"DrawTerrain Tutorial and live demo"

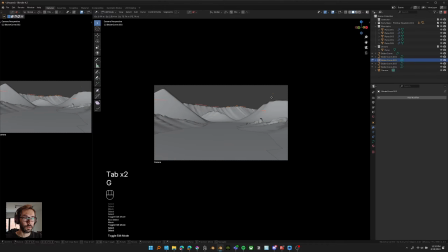[57:34]
That's really the best part of why I like this tool. You can go in your camera, take the shapes that you like, change them, keep the ones that you like, change the ones that you don't, and work your composition with a very high degree of control.
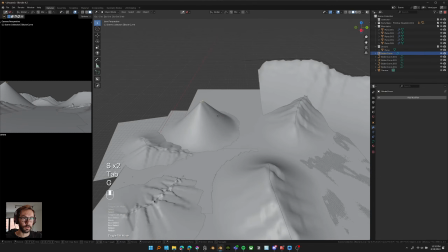[57:51]
I was a bit indecisive on how to deal with the look of this mountain, so I'm playing around.
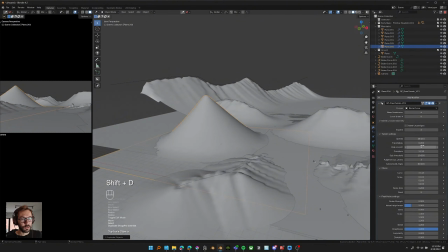[57:58]
I wanted to have that gentle slope like we saw in the references, like sand.
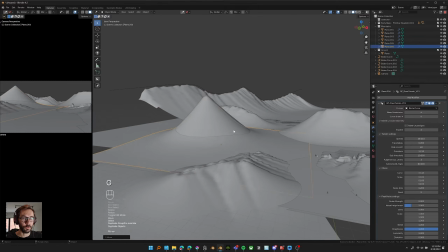[58:03]
So now that's what I'm doing, duplicating the plane,
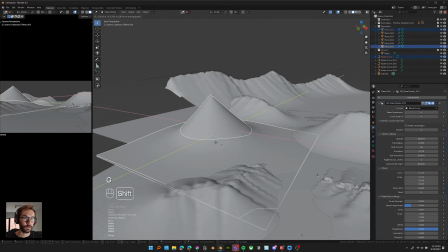[58:07]
and I will give one of the plane a more rock look and the other one that will look more like the sediments that fell off that mountain.
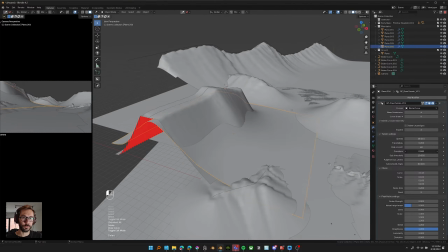[58:21]
And trying to add also to the feeling of going into the depth. So that's why instead of having just a cone, I'm giving it more like a perspective direction.
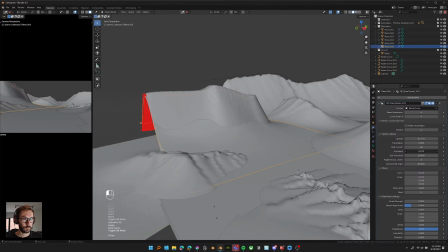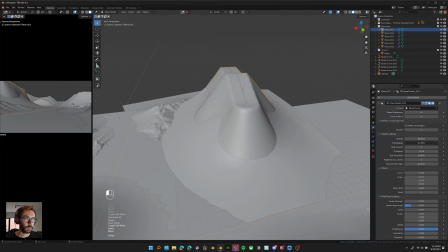[58:41]
To find the look of this second plane, something you really need to play around with the spread, the curvature and the adaptive subdivision level.
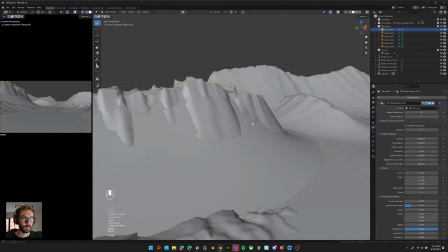[58:49]
Often reducing the subdivision helps soften the algorithm, and then this type of soft transition,
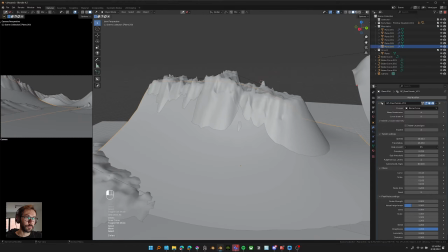[58:57]
and lowering the plane helps also to control over how it's blending on the ground and how high it reaches. See how by changing the spread now I have something that's way better.
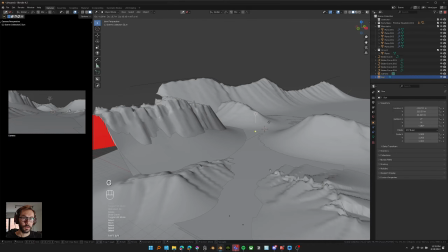[59:14]
So what I wanted to check now is a bit of shapes and shadows that my terrain is casting for now,
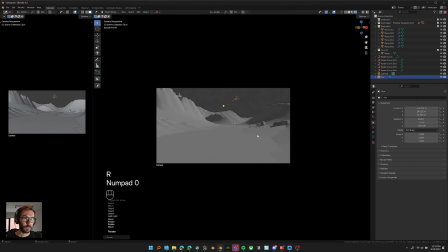[59:21]
to see how the depth is perceived, if there is interesting things that comes into the composition with a certain camera angle. So I'm just putting a sun, rotating it around, playing a bit, trying to get inspired. It helps refreshing your eye a bit,
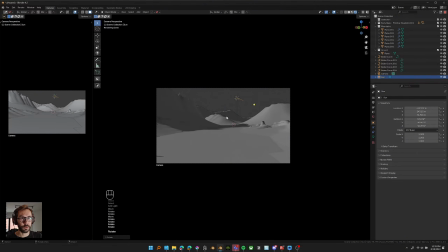[59:38]
because the composition is changing so much just because of the shadow shapes and light parts. And then keep notes in your mind that what you like at a certain point and what you don't can inspire you to refine further what you're doing.
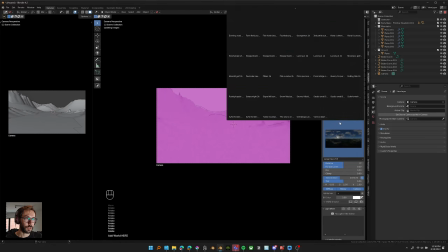[59:54]
Now we'll use Photographer to add an HDRI just to try a different way of looking at the terrain.
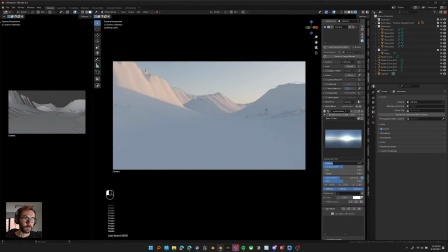[60:05]
It's easy to get lost into playing with the lighting like this,
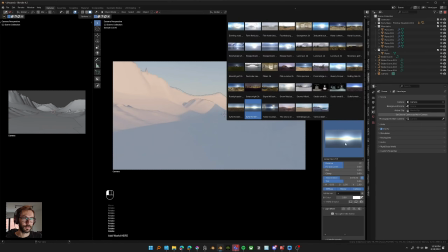[60:08]
so you need to set yourself a timer to stop at some point, otherwise you can just play indefinitely.
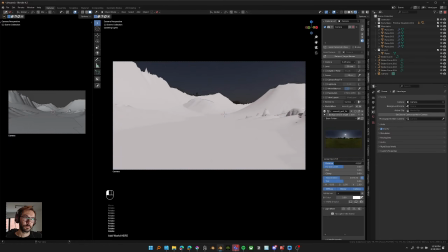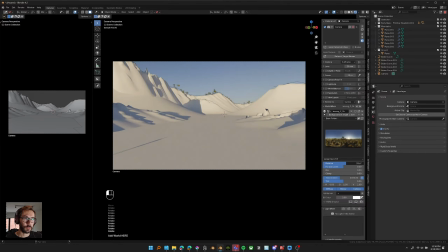[60:21]
All of these HDRI, by the way, come from Polyhaven.
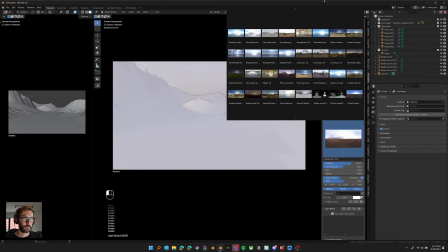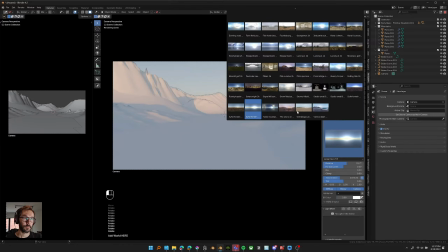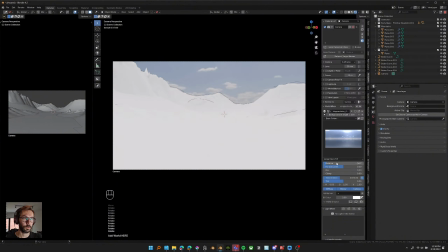[60:37]
Sometimes just take your time to think about what you want and you're trying to achieve with your environment, and the mood you want to convey also.
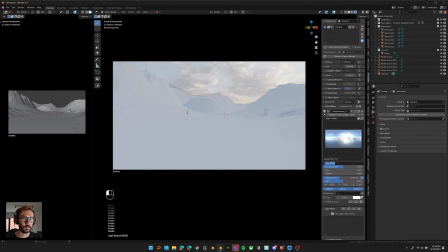[60:45]
For example, me, I knew that I wanted something with a softer lighting, a bit moody and cloudy,
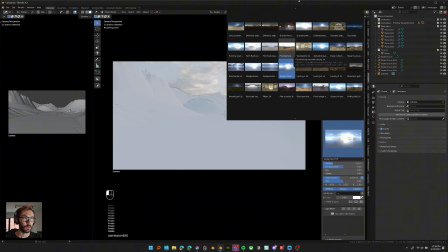[60:52]
like a stormy environment. So I needed a more soft sun and soft lighting.
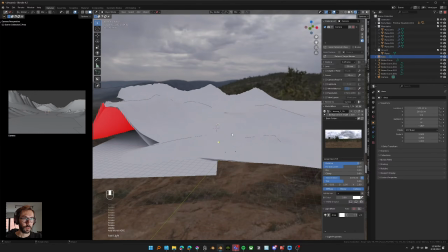[61:03]
So that's why I went with this for now. And then what you can do is just fake your lighting.
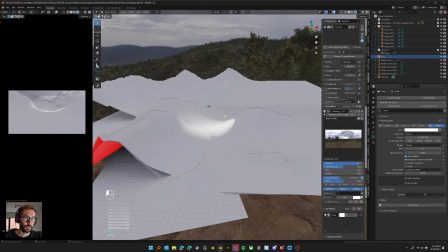[61:10]
Of course, that's what you should do most of the time actually. So you can use the area light as a spotlight if you reduce the spread,
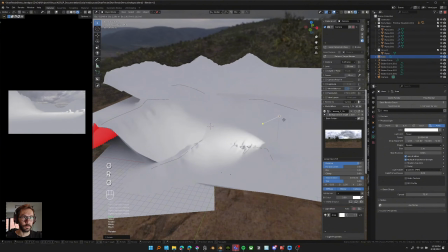[61:18]
and fake sunlight coming through the clouds, acting like a spotlight.
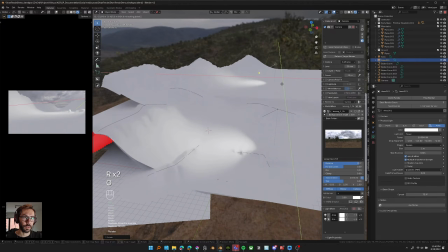[61:23]
Generally, you should fake your lighting, even stage it almost as a theater.
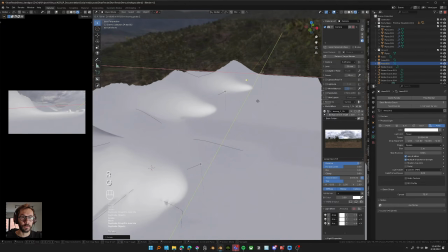[61:29]
Trying to create overlap of shapes, having dark lights will help give the sense of depth and
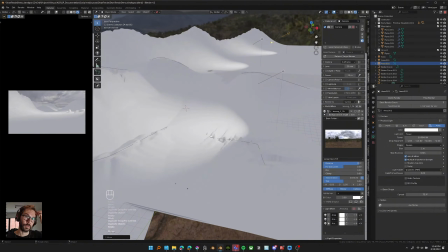[61:39]
interesting points over the composition.